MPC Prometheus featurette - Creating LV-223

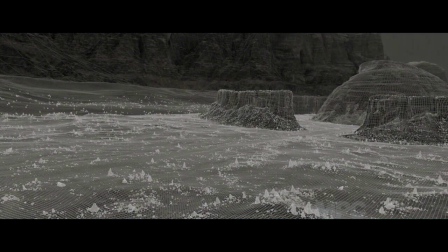4:09 However, the core of the action and the majority of shots are set in the strip between the Prometheus' landing site and the alien dome structures,
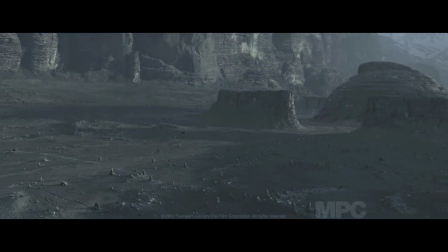4:15 and this environment work was accomplished with a full CG build.
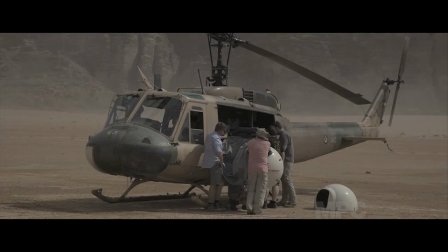4:20 During our aerial shoot of Wadi Rum, we had a ground team that captured tiled stills at specific locations at different times of the day,
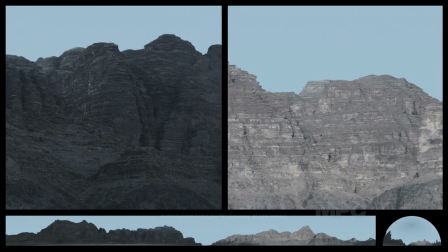4:26 enabling them to assemble several high-res panoramas of up to 64,000 pixels wide, which encompass all the different lighting conditions that were going to be required.
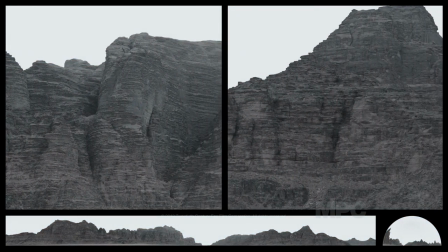4:34 These were spherically mapped onto the geometry that was created of the valley walls.
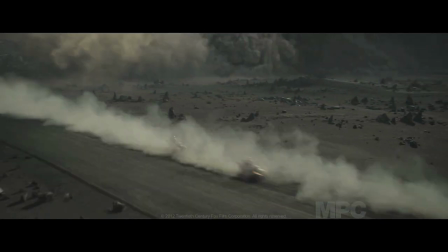4:39 For the ground, we decided to extend the actual ground photographed in Iceland with a full CG ground.
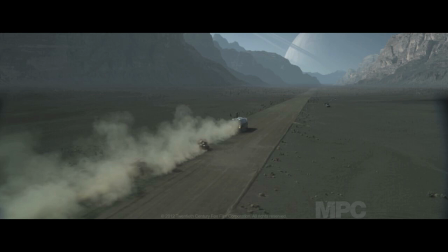4:44 This was sculpted in the computer and it was then populated with rocks and pinnacles through a script which was taking into account factors like the proximity of rocks to the pinnacles, the distribution of sand and gravel and wind direction to make sure it was looking as natural as possible.
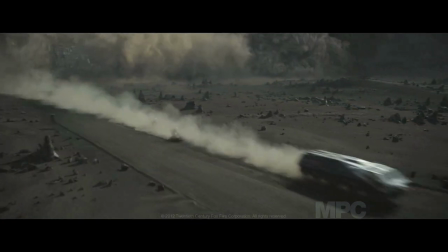4:57 We ended up with a 25 million polygon asset enriched with a multitude of high res textures and displacements that took around 8 hours of frame to render.
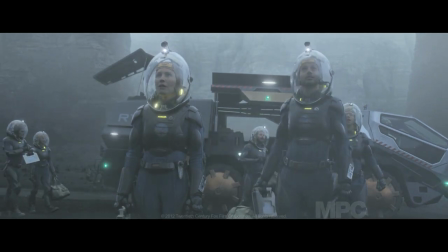5:07 For the engineers dome and surrounding walls Ridley wanted them to feel eroding enough to give a sense of ambiguity as to whether they were an
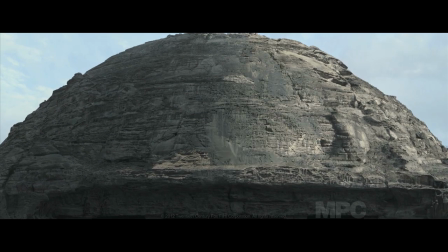5:14 alien creation or a natural formation So we sampled some of the amazing textures that we found on the valley walls of Wadi Rum and tried them in various
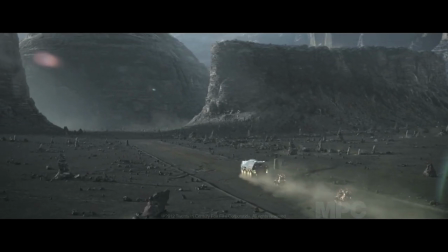5:20 configurations until we got a really nice balance. We approached them by creating some very high-res models and displacements and multiple textures, which work really well on most of our shots.
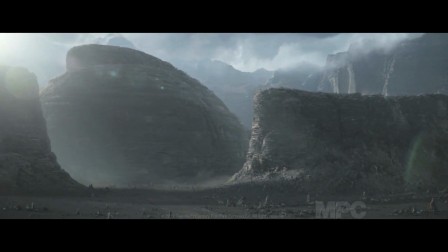5:29 However, for the most close-up shots, the environments team decided to push the look even further through a traditional 3D matte painting approach,
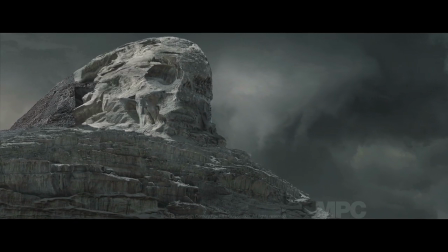5:35 creating two lighting conditions for every painting in order to be able to simulate the movement of cloud shadows over the surfaces.
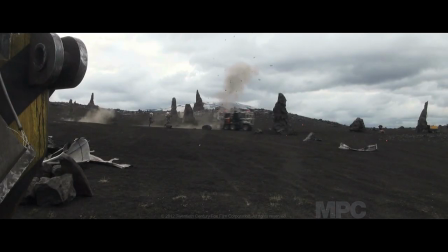5:42 When we were shooting in Iceland with the actors,
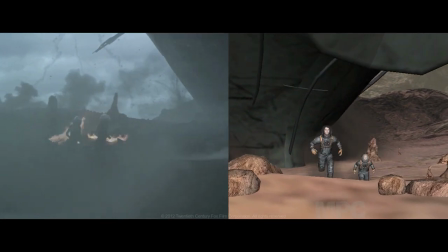5:44 Wherever possible we would reference previs of what the landscape was going to be, any digital elements that were going to be in the shot like the spaceships.
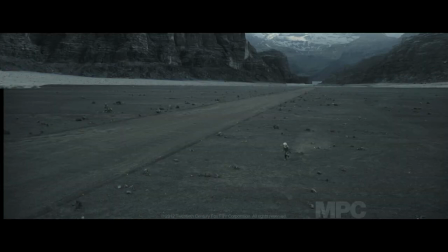5:52 We tried to have a reference available of that and wherever possible we would mark out some of the larger elements in the actual landscape.
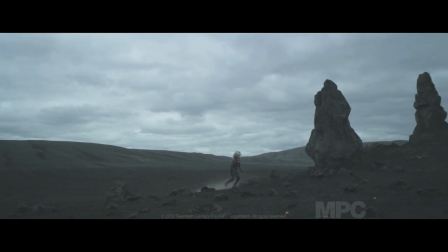5:57 So for instance the silo where the juggernaut rises out of, we'd mark out a huge circle where that would be and use that as a reference for the camera operators to shoot with.
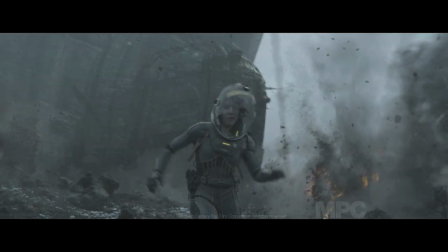6:05 We would often talk about what was the correct scale for say the juggernaut rolling behind Vickers and Shaw or the size of the pyramid dome in the background, things like that.
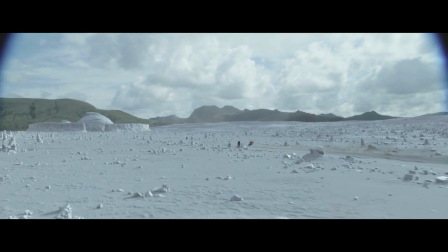6:14 And he'd often just draw what he would rather see rather than what would be technically correct. He'd often just say it's not always about rulers and set squares, but actually how the shop feels.